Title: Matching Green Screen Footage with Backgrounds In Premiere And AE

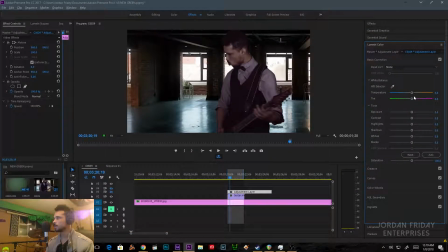[12:16]
What I usually do is I just go over here to Lumetri Color. Oh. Actually, Lumetri Color is not going to work on that. What you actually have to do, I feel sheepish now. What you actually have to do is you have to go to Video Effects under Color Correction.
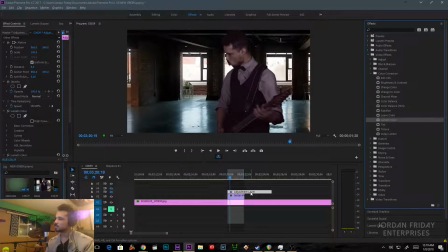[12:35]
You have to use this Lumetri Color to go specifically onto the adjustment layer, which kind of sucks. But now from here, what we can do is we can adjust. Oh, lol. You know what? I think it was actually fine. Check it out.
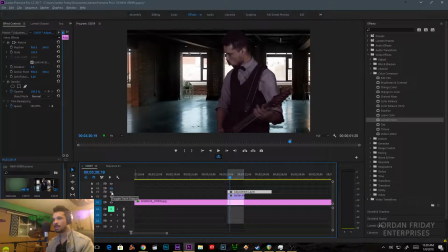[12:54]
I think it was actually fine. Look, this is good. I'm leaving this in the tutorial. Always check if the toggle track output is on or off. I'm leaving this in because that's a very good lesson. So actually, I think the Lumetri color should work right out of the gate. Yep, it's fine.
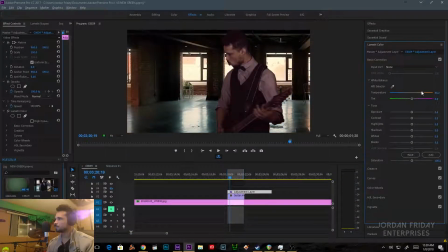[13:14]
I'm a dork. Yeah. So from here, I can adjust. Everything as a whole now, because I've matched the footage together as closely as I could,
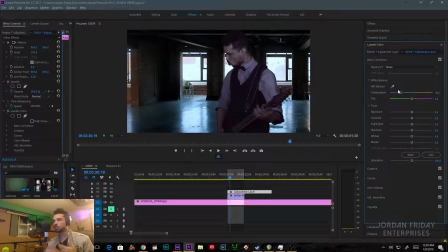[13:27]
like as independent entities, like, or really just working on the foreground character, trying to match it to the background. Now I have much greater control over my color correction.
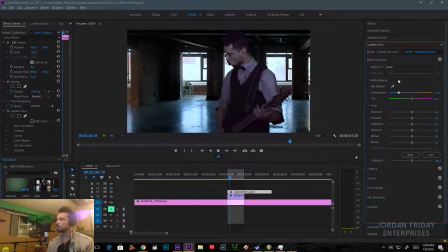[13:42]
And you'll notice now that changing everything, this, I'm just changing the temperature of the white balance. I mean, just cranking it all the way is much more like just that one screen. Like I said, when it starts moving, I'd want to add camera shake and other things and stuff like that.
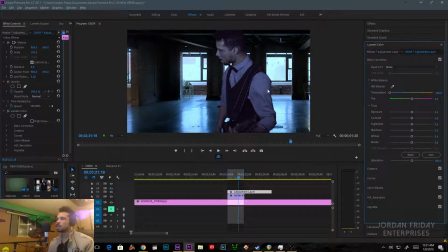[14:02]
You know, but just this on its own, just changing the temperature really like brings everything together. Now one might say, well, why did you even bother doing the, why did you even bother doing the color matching and stuff?
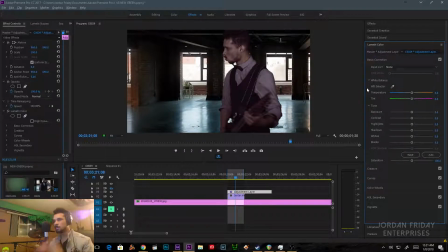[14:19]
Like I said, by trying to do everything that you can to the foreground layer to make it look like the background layer at the beginning, and there are other ways to continue on with that process. By doing that, then when you add the adjustment layer for the Lumetri color to, you know, to sort of put like a mask over everything, it's just better.
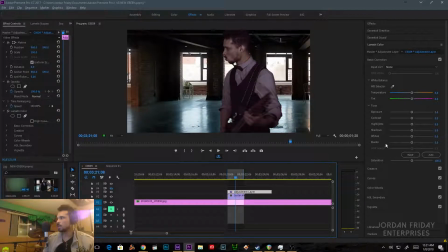[14:38]
I mean, it just works better. You don't have something that's like a, especially if you've forgotten to change like your white balance or something like that on your green screen like source material. It would suck if you had it on, you know,
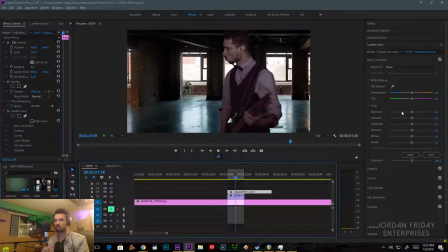[14:52]
3400K or something like that, or 5400K or something like that, either really, really cool or really, really hot white balance. And then you tried to put that onto this and then didn't want, and then like we're trying to, they're conflicting, they're battling each other.
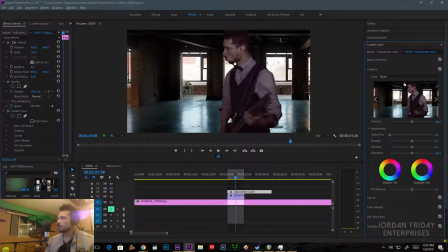[15:08]
So, from here, we could just even just go through the creative. I love these looks. These looks are freaking, I love messing with these. Just go through the looks. Just as a starting point.
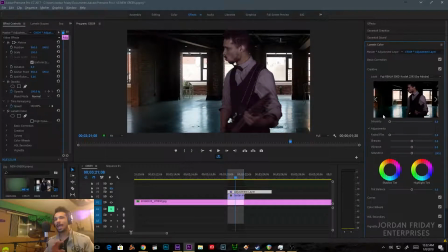[15:22]
And you always want to back down the intensity. Everything should be like, you should never crank everything. That just, you better have like a really, in my opinion, a really darn good reason for cranking stuff.
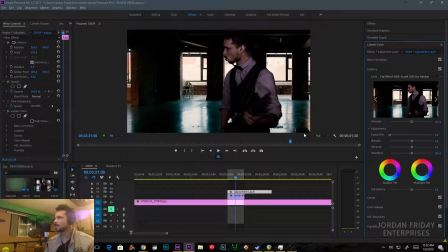[15:40]
But like this starts to look very like grungy and bad. So what we're going to do is we're just going to back it off. Just start crushing the blacks a little bit. And then a lot of people love faded film.
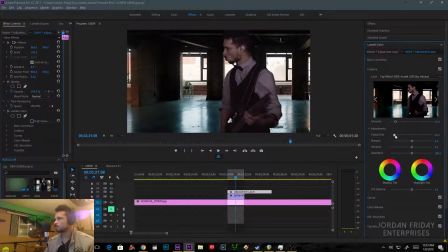[15:55]
It can add a sort of glossiness to your video. It sort of makes it look more like S-Log. I'm just going to add a little bit of it.
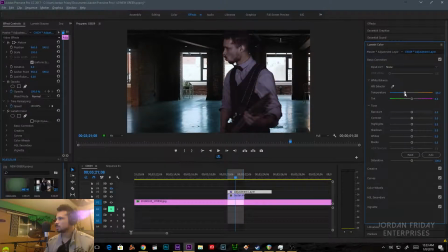[16:11]
You could really just mess around. I mean, you know, I can cool off the whole image just a little bit. It all gets very orangey when you do that. I'm going to cool off the image just a tad. Maybe up the exposure, maybe not.